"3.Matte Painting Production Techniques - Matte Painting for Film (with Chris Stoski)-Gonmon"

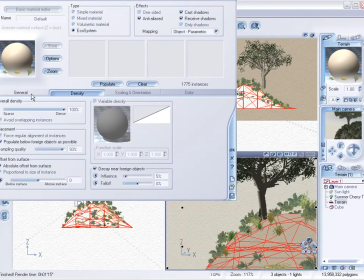[8:54]
We want a random variety of plants in there, but some of the plants look nicer than others, so we'll just increase the
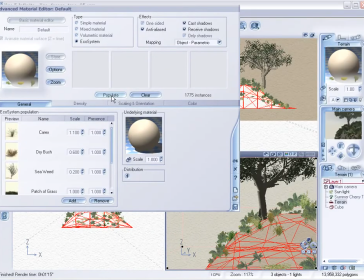[9:05]
number of times the nicer plants appear. And tweaking their scale also allows you to manually tweak the masses and its appearance of randomness.
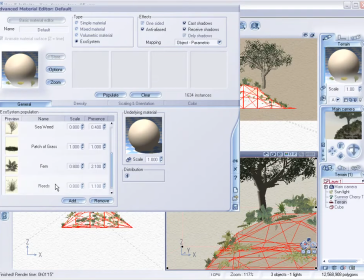[9:19]
Because if you set some of these plants smaller and some of them quite a bit larger, like in the magnitude of 2 or 4 times larger, then you do end up with a more random look. And though, you know, it may not be completely biologically correct
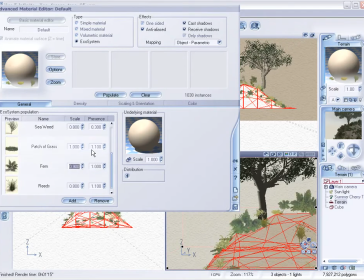[9:39]
for this function in the dark corner of the matte painting, it's completely acceptable. I'm just going to pull up a quick shader for this terrain.
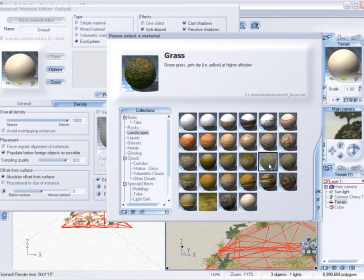[9:55]
There's a grass and rock shader in their library that is a good starting point.
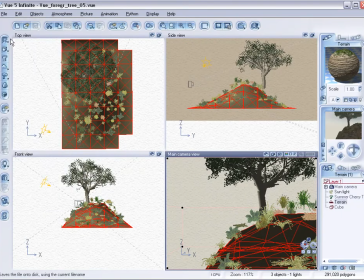[10:01]
And the grass is separate from the rock within the shader.
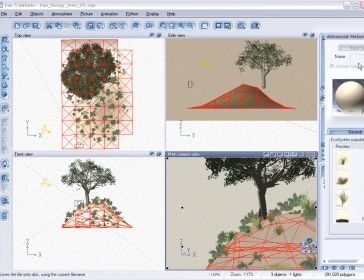[10:06]
Together they make one shader, but you can control them each separately.
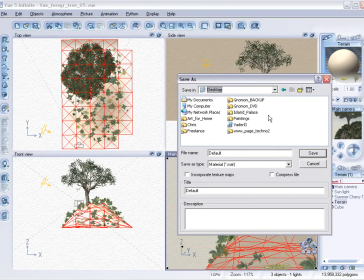[10:12]
The great thing about these shaders in View is that you have a great amount of control of the individual elements. You can, for example, say you want the grass to grow only on the horizontal surfaces,
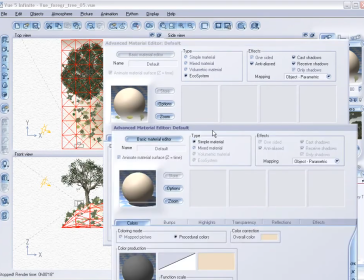[10:24]
and then only the vertical surfaces have exposed rock.
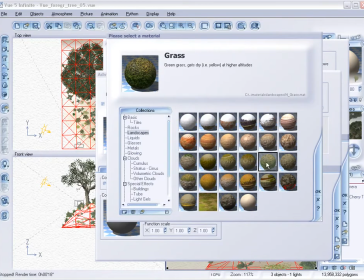[10:30]
You can do the same thing with snow and all types of different parts of your shader structure.
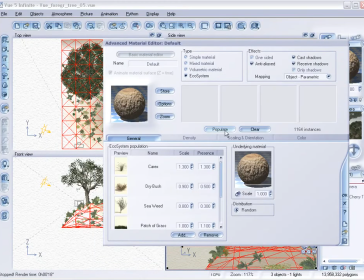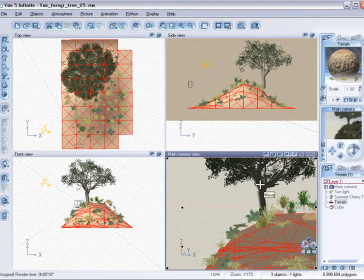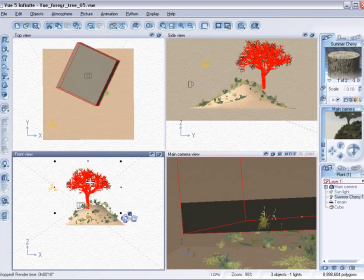[10:48]
So with this summer cherry tree, I want to try and make it appear a little thinner,
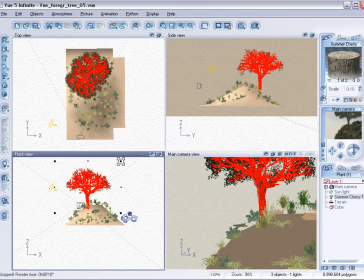[10:55]
a little more dainty, just so that we don't have quite the solid mass that it is right now.
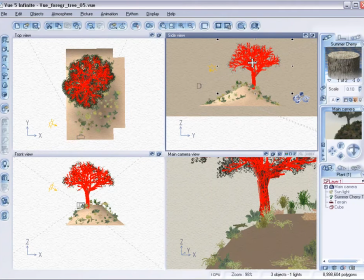[11:05]
So I'm going to scale it up a little bit, tweak its position, and then with these trees in View, you can also go in to the tree element themselves and tweak the values, like the radius of the diameter,
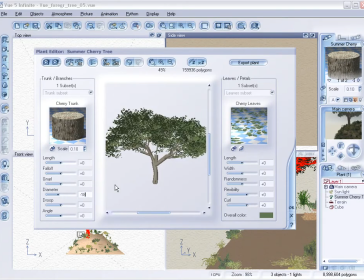[11:20]
I should say, of the tree trunk, the length of branches, and stuff like that.
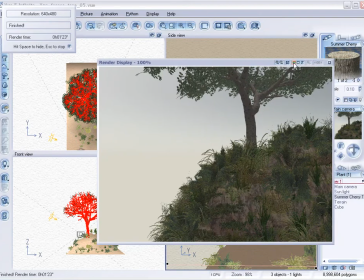[11:30]
So the current rendering looks like so. As I said, the tree is a little more dainty, little more transparent in places.
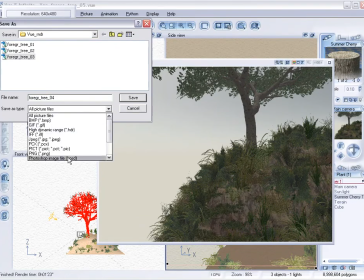[11:41]
Not quite so full of leaves and branches as it used to be.
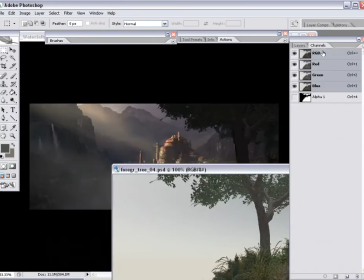[11:44]
And the terrain is looking quite full with plants extruding off the surface.
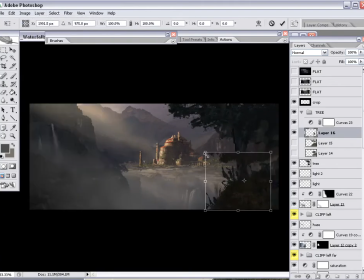[11:55]
Once again, we'll just bring it back into Photoshop, scale it up. As we get toward this point in time, I tend to take note more of how much I'm scaling up the object, just so I have a better indication of what resolution I'll want to render it at later.
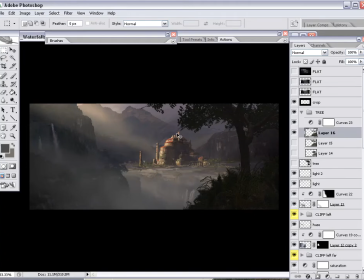[12:17]
I'll turn off the tree from the concept art and see just how this guy looks in here.
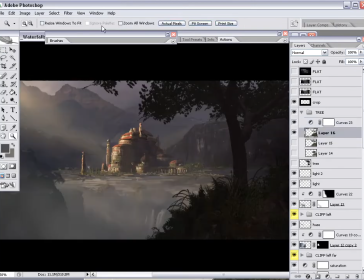[12:26]
I like the fact that at the top of the frame we see a little bit of the sky color in the mountains showing through the leaves.
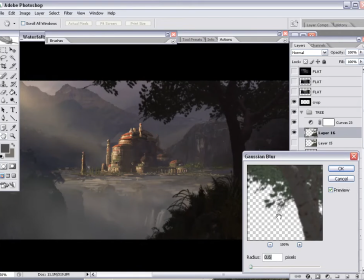[12:37]
I'm just putting a tad bit of Gaussian blur on the tree,
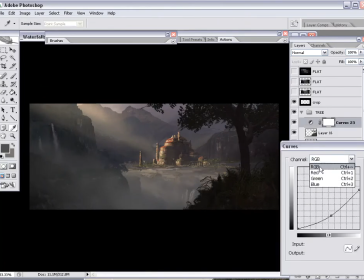[12:43]
just to soften it up so it doesn't look so hard-edged like typical CG does. Tweak the colors, mainly the brightness and contrast of it.
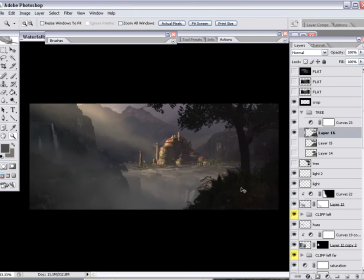[12:58]
Ultimately, we want this tree to sit in there as a foreground element, not be too distracting.